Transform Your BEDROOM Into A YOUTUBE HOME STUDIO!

Man, I love this stuff! All right, so I think that the LED strips themselves already look pretty good But now I need to take care of this huge standing lamp.
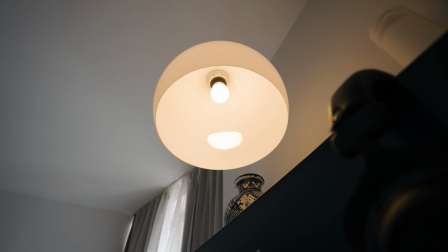(8:38)
I actually like the shape of this, but I Don't really like the light color or light temperature of it And yeah, I found also from LIFX a light bulb that you can just like plug in and and connect to your phone as well and just use it the same way as you would with the LED strips. I'm going to try that out.
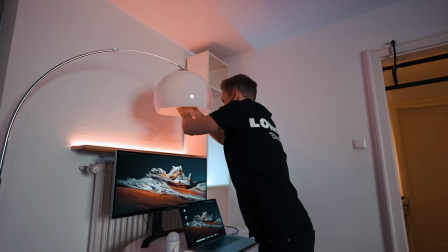Okay, it's already brighter than the other one. And now I can change the colour temperature of it as well.
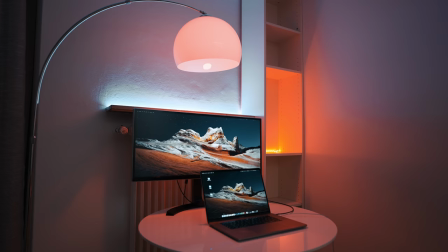(9:09)
Red, yellow... This is awesome. This already looks a whole lot better than it did in the beginning,
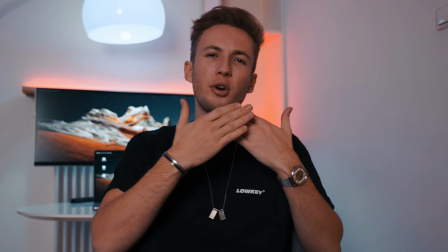(9:15)
all of these lights and colours in the background just give the image a lot more depth, because the background is more separated from myself. Also, especially in small apartments or small bedrooms like the one I have here, I can't have different light sources to, for example, get one to light my background and one to light me in the front,
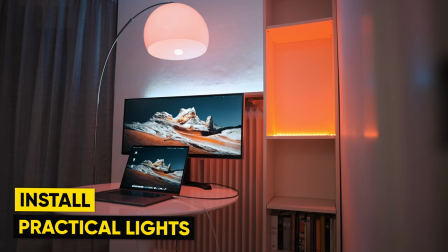(9:34)
or else I just don't have any space for anything else. You should look for practical lights that you can install, which are going to be there permanently, but still,
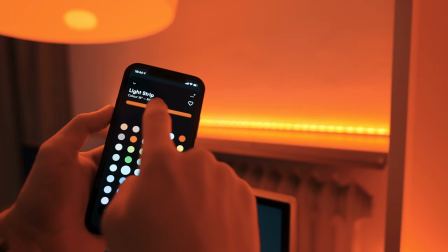(9:43)
you have some options to create different environments and different moods by changing the colors of it. One cool thing that I actually found within the app is that you can create different scenes,
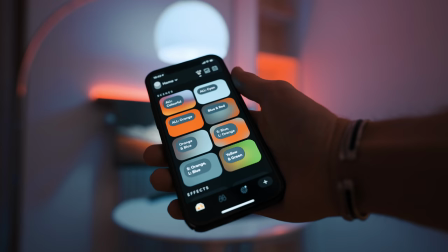(9:53)
so you can basically save the color and the brightness of the LED strip and also the lamp, and then you can just quickly tap on one of these scenes, and it's going to be the exact same that you saved before.
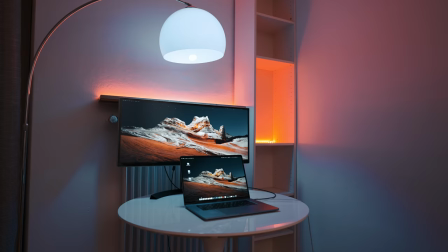(10:04)
So yeah, I think that these lights are really, really useful, because you can just create a specific mood within no time, just a click of a button, and now I'm just going to put some gear on the shelves to make it actually look like a proper YouTube studio.
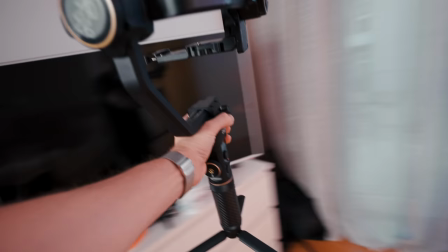(10:16)
Let's go.
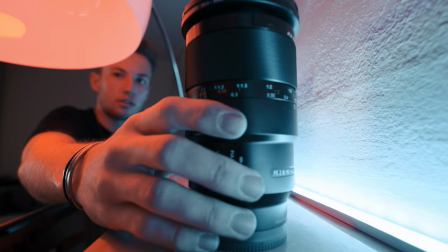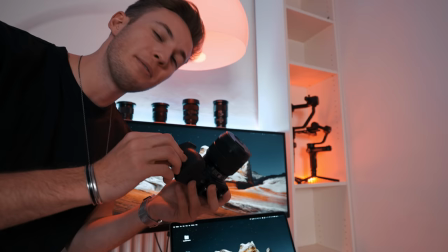(10:26)
I feel like the a6500 should also go on there, because that's like the first proper camera for filmmaking that I used.
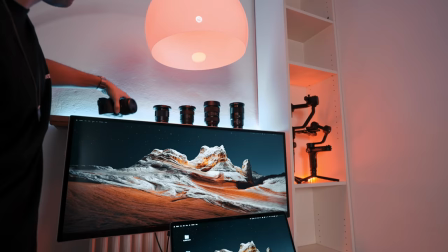(10:34)
It's gonna go up there as well.
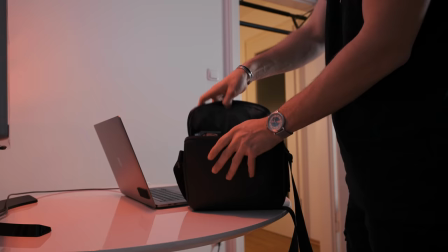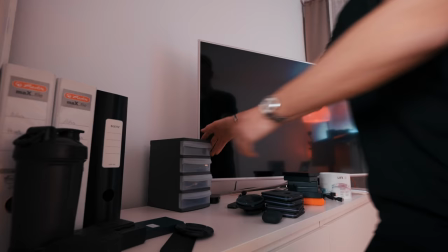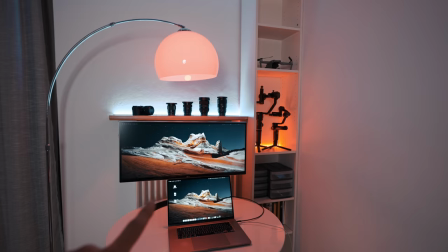(10:49)
Well, I think that looks a hundred times better than before.
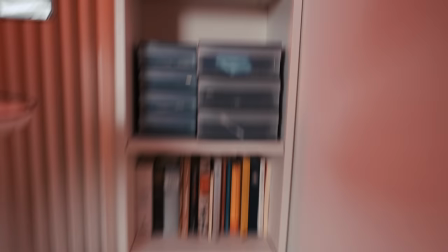(10:53)
Drone up here, gimbals down here, cable stuff down here, a few of the books that I kept,
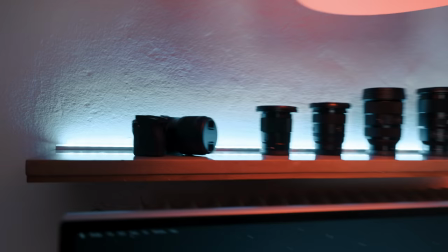(10:58)
still not going to read them, And up here also the lenses and the a6500. I think this looks amazing. Alright, so it's getting better and better with each thing that I change here.
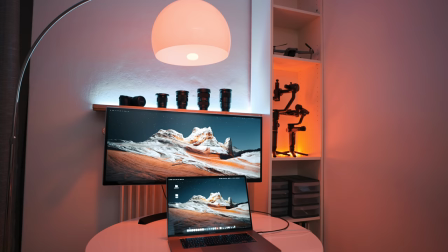(11:13)
I really like the look of it already. And in general, I think it is always really important, if you build a YouTube studio,
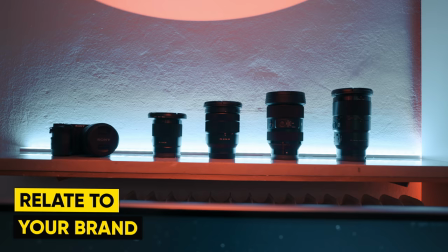(11:18)
find some decor or find some objects that kind of relate to your brand, and don't just put some random stuff on there.
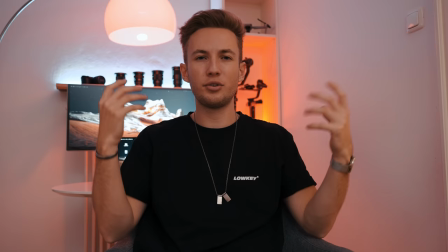(11:24)
But one thing which is definitely missing here is a proper key light, because you can now see that in the background, there's a lot of stuff going on, a lot of contrast and saturation,
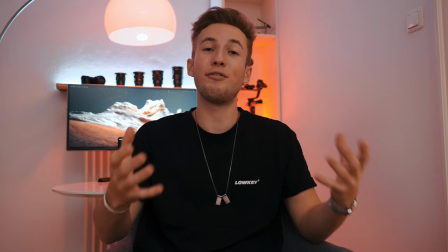(11:33)
but there's not that much focus on me, and especially when I'm talking to the camera,
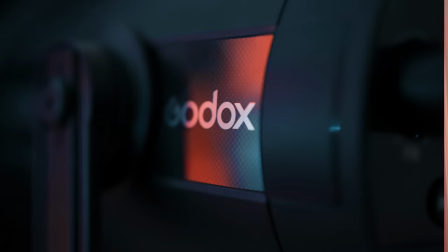(11:37)
the focus should be on myself, so I definitely need a good light source in order to light myself. And a company called Godox actually reached out to me a couple of weeks ago,
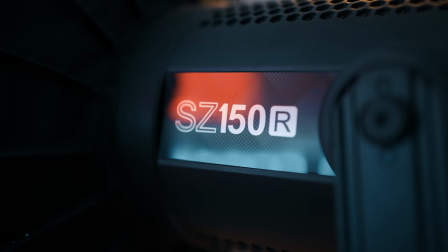(11:45)
and they asked me if I would like to try out their new studio light, it's called SZ150R, and I was like, yeah, for sure, like, I'm still shooting on a $20 Amazon light, get it here, and yeah, that's what they did, and yeah, in order to see that, we have to rewind a couple of weeks, so let's go back.
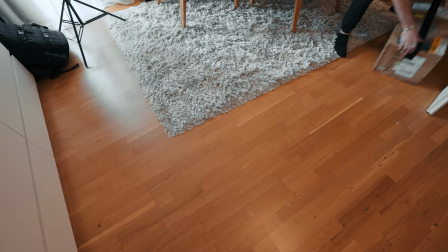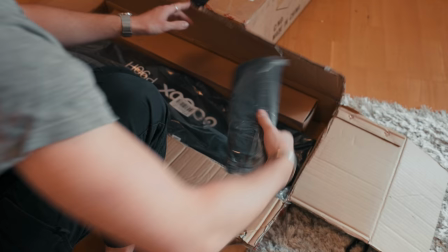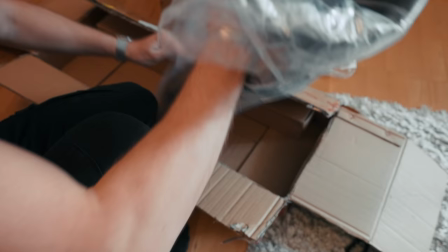(12:16)
Grid.
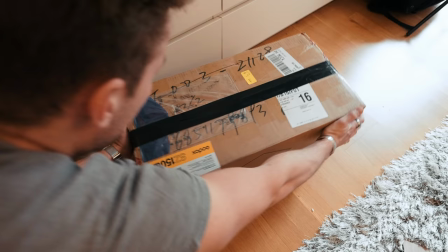(12:20)
Softbox.
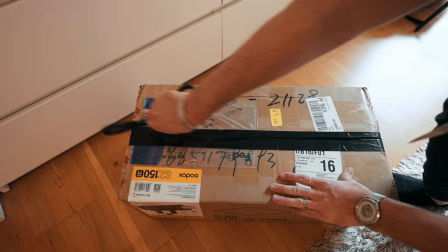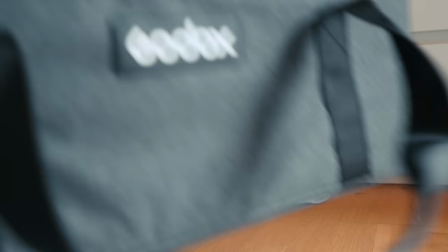(12:30)
Carrying bag.
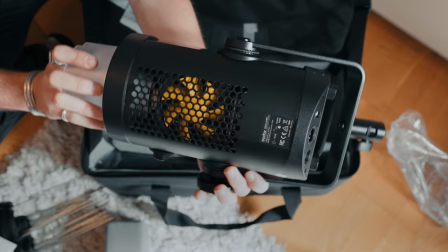(12:34)
The lamp.